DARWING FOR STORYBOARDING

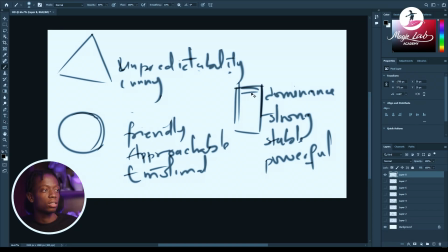4:11 So whenever you are in that phase or making up random characters just to tell a story, you can easily understand that using specific shapes can give you a particular energy, towards what the character should be like. You can't have, I mean, there are times where you have a character who is looking all bulky and big. They just flip the energy he portrays, Like, if you've seen Sing,
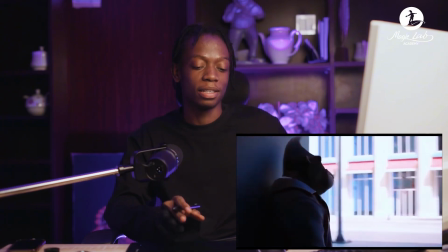4:40 I can't remember his name, but the ape there that plays piano, I love what they did to that guy.
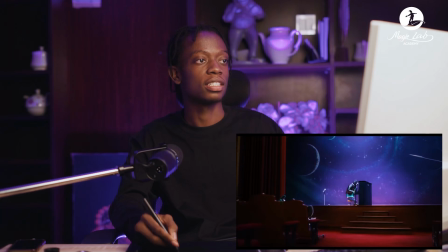4:46 He's supposed to, give off this dominating vibe, this strong and,
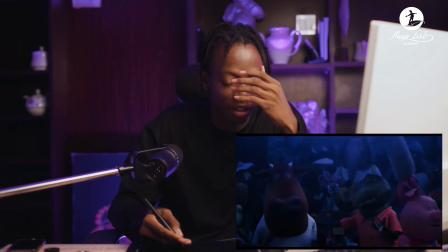4:56 basically what a square shape will give you. It's an ape, of course.
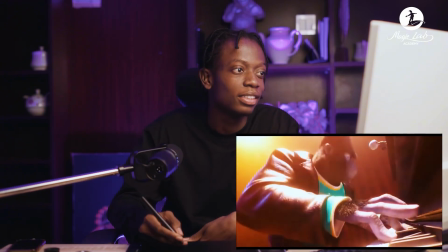5:02 You know how strong they can be.
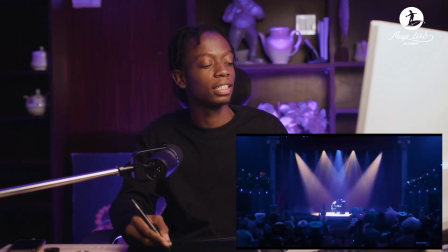5:06 But what they did to him was they broke him down and then gave him a piano to be a musician,
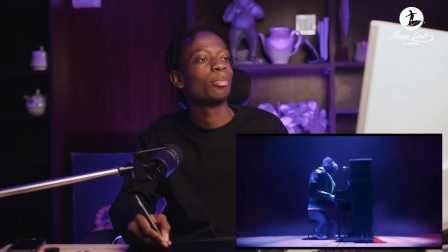5:12 and you would expect him to maybe sing like rap or something hard, but man was singing.
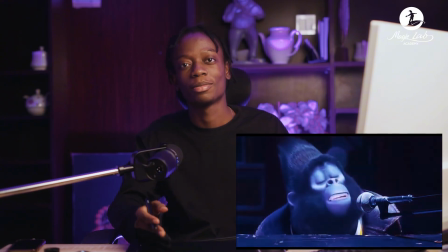5:21 He was singing something really calm and motivational, inspirational. So that is a way to break the rules. All these I'll be giving to you are rules that can be broken intentionally and can be very meaningful. But if you break them without the right intention, it will ruin your story. You Before you can break a rule, you need to know what it is.
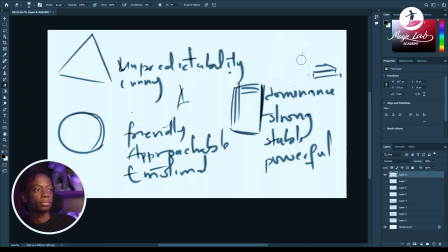5:49 So yeah, these shapes can be used to improve your visual appeal. And this also can, share emotional response to your audience. Let's have an example. Perfect.
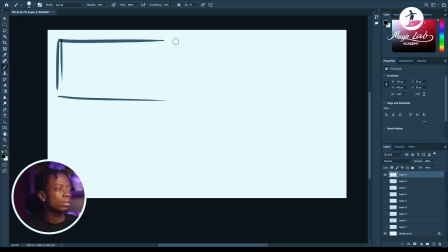6:11 So yeah, let's say we have a chubby character here, a kid going to school. Let's do it this way. Let's say we have a story of a boy who is being bullied in school. He's obviously in maybe his primary education or even younger. Hi guys, if you're enjoying this video, don't forget to like and subscribe for more of this.
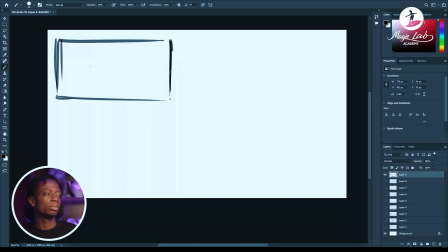6:42 The first thing to consider is, what would he be looking like? He can't be looking all fierce. We can't have a character that looks like this.
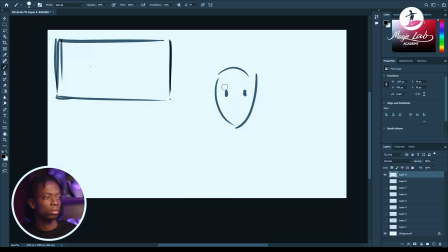Can't have a character that looks like this being bullied in school. It
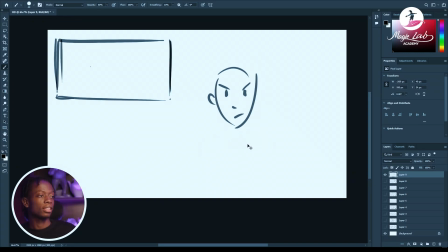7:15 doesn't match well. But the victim of bullying in school is always that very meek, shy,
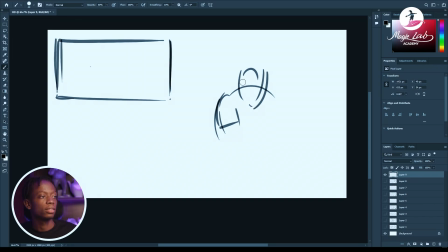7:34 nerdy. We can't even give him glasses.
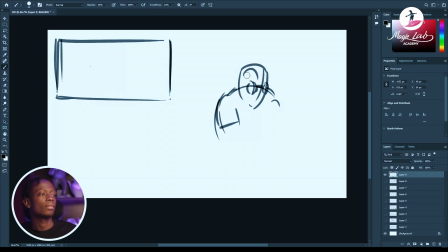Just holding onto his bags, always slouch when walking.
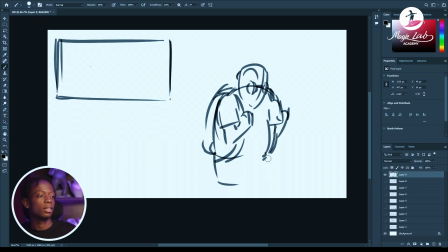8:15 Seeing this alone, you know that, oh man, this child will have a difficult time in school because he's very easily approachable, and it's easy to jump on.
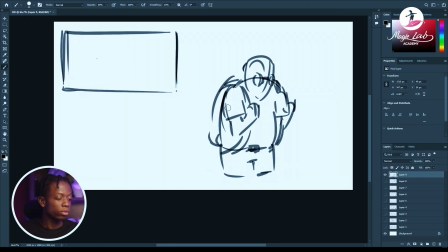8:30 So if we're having a story where a kid is being bullied in school, this is what you want to resort to,
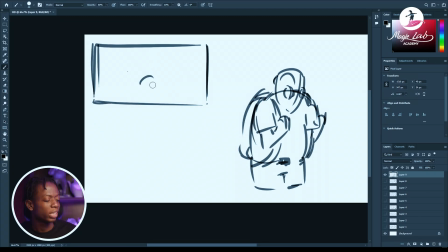8:44 or something similar, or make him smaller, compared to the other characters.
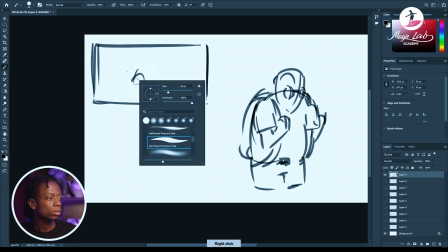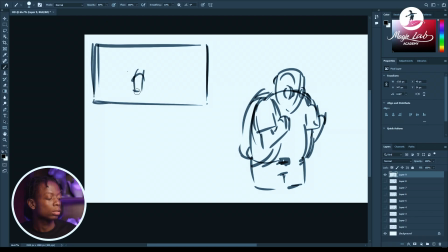Here is where your visual appeal comes to play.
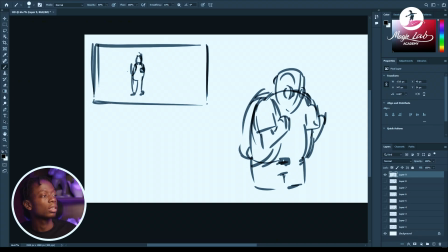9:14 Simplicity, clarity, charm. Let's say this boy has been cornered, in an alley.
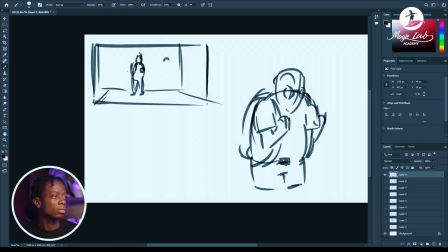9:30 You want to have him surrounded by other kids.
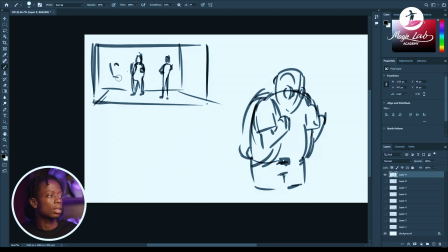9:49 Just like this. One behind him. Seeing this alone, it
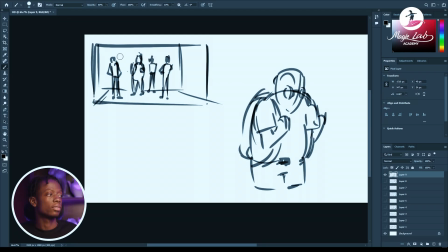10:10 him in the center. You know, this is definitely not just a regular conversation going on amongst kids. This is more like an interrogation.
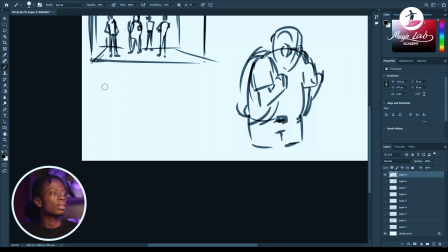10:22 And to make it even better, let's change the camera angle. Let's have something like this to make him feel even more cornered.
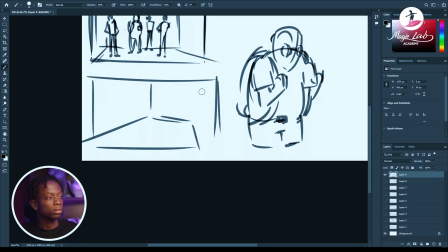So have his back against the wall.
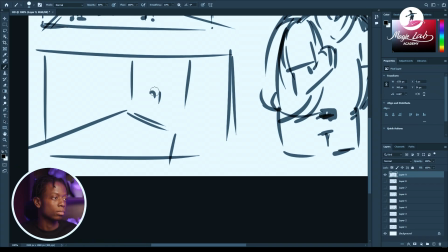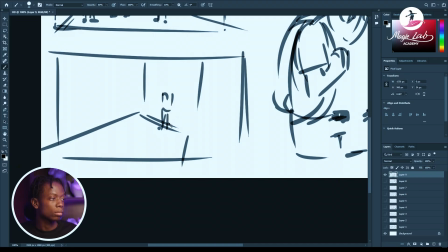Could have him looking scared too.
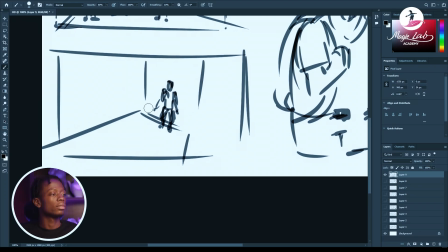11:17 Frightened against the wall. And then we have the other kids cracking their knuckles.
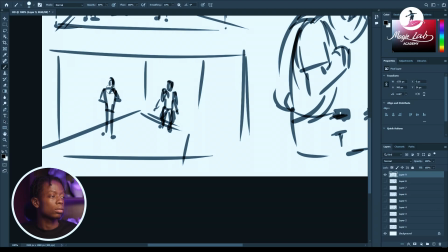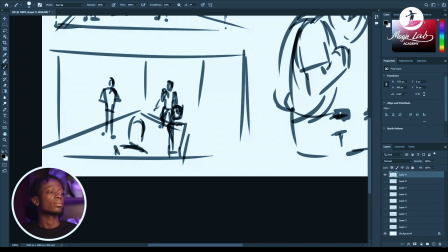11:51 Yeah, like this.
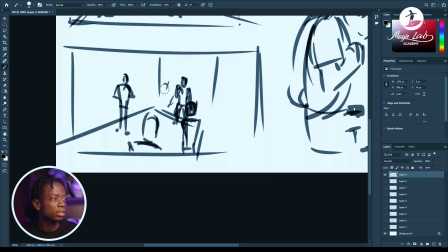11:57 And then one leaning straight into him, talking to him. Another shot that will emphasize directly on this
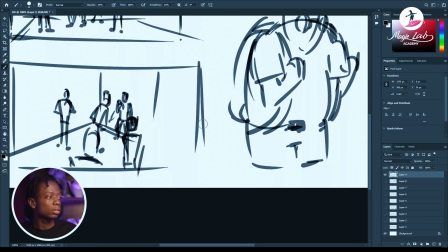12:11 scene will be, you know, a closer shot.
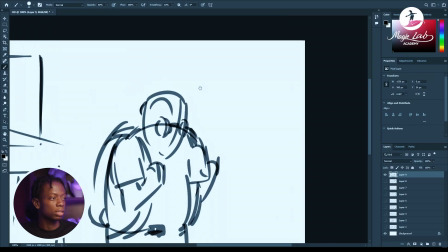12:17 Let's say a medium shot.